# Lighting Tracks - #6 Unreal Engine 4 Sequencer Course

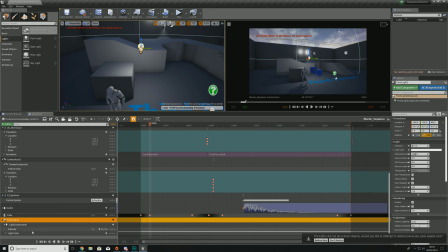With this done, what we now have is a couple of tracks by default. Those are our intensity, which like I said is how bright it's going to glow, and then you've also got your color as well, and the color is broken down into R, G, B, and A.
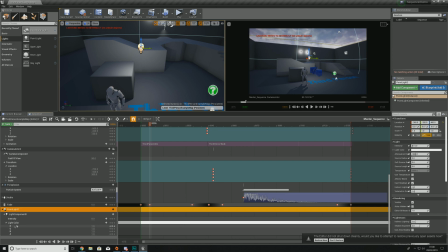But we're going to be going over all of this as we go into it. So we're going to be plotting all of this lighting information onto here using keyframes just like we would with anything else.
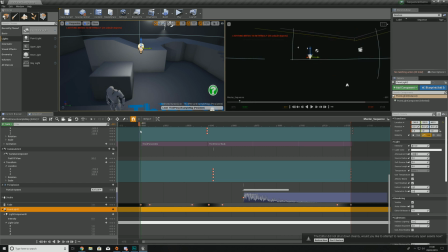So starting off with the intensity by default it's currently set to 8. So what I could do is set this to 0, create a keyframe and that is actually going to turn that light off and if I wanted to I can make
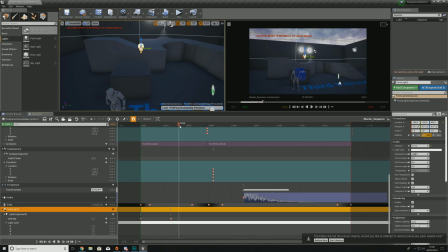another keyframe with this set to 0 and then moving on from there I can then suddenly set this all the way up to something like 50 and really make this bright for now I'm just going to set this to 15 and all I'm going to do is
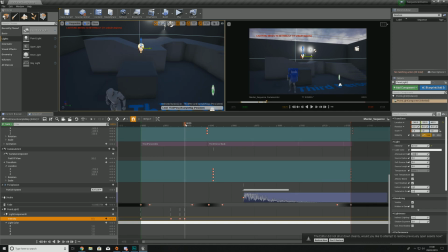just very quickly just turn this off and on so I'm going to have the next keyframe being zero and then I'm going to have it going back up to 15 back down to zero and what I'm essentially trying to recreate here is light flickering so as you can see there it
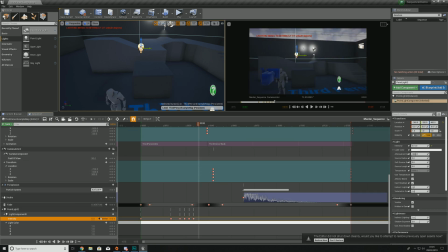very very quickly flickered there and it's and it's something similar to what you'd see with like a bulb that's on its way out or something like that and I think little details like this really make or break your cinematics it really brings them to life so if we go ahead and start this you
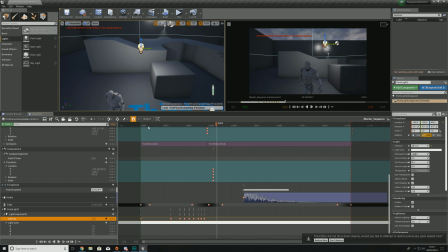can see there there was lots of flickering and it looked really really nice and when it comes to the intensity track you are going to have that with your point light your spotlight and your rectangular light as well. So you can play around with that with all of these.
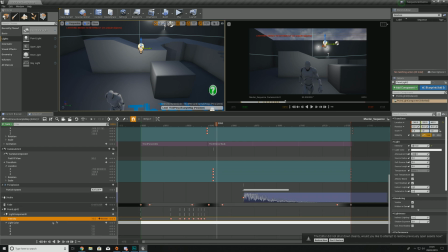Moving on from here, we have our light color. Our light color is pretty straightforward.
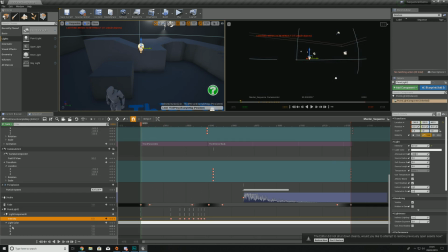We've got these four values. Those are red, green, blue, and alpha. So red, green, blue are just colors. That is how much of that color you're going to be putting into this light. The alpha is essentially going to be the opacity
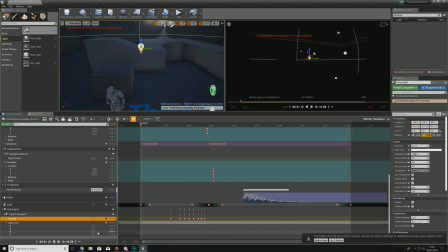so if you had this set to zero even though you've got this color going in it's not going to shine any of that color through so it's definitely worth having that set up to one and generally with lights you are going to have the
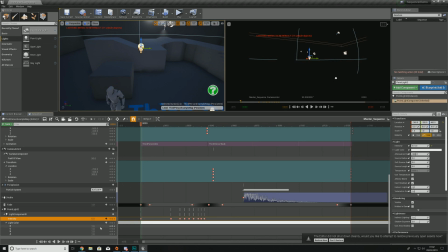alpha set up to one the entire time so what we're going to do now is take a moment to create a few key frames using the
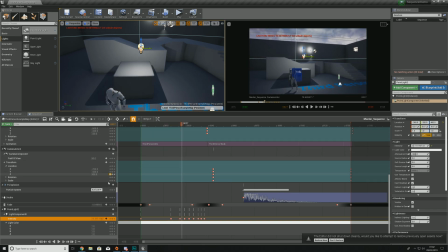light color so what we're going to do is start off by having it as this white color as you've got here and as such I'm going to add a new keyframe with those colors. What I'm then going to be doing is over time I am going to be changing the colors from this white color to
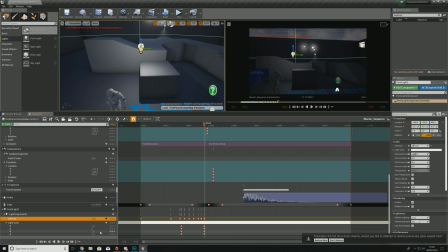something with a little bit more red in it and the way I'm going to do that is by reducing the green and the blue so it's just the red coming through there and as you can see between those two keyframes it is going to go from one color to another.
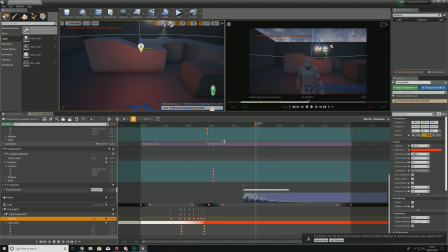So let's go ahead and take a look at that and as you can see there it gets very dramatic when you start throwing in those different colors. The red color sort of represents warnings and it's sort of telling you that something
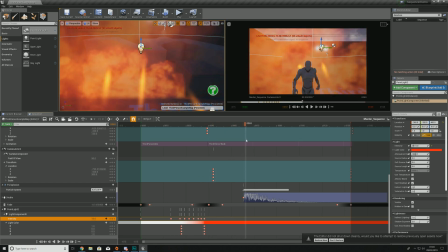is about to happen and that something that I'm about to do is the explosion.
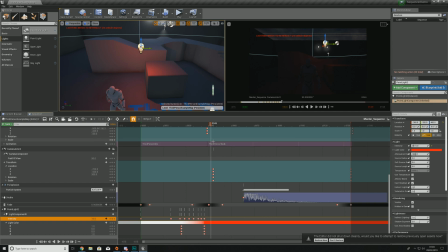Because we've got the particle effect going, I want the flames to really lighten up the scene. And the way we're going to do this is actually by using a bright orange light. So what we're going to do is we're going to be having this at red, just like it is here.
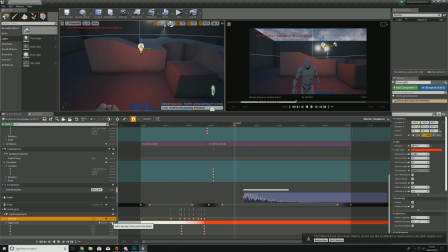We're going to be creating a keyframe.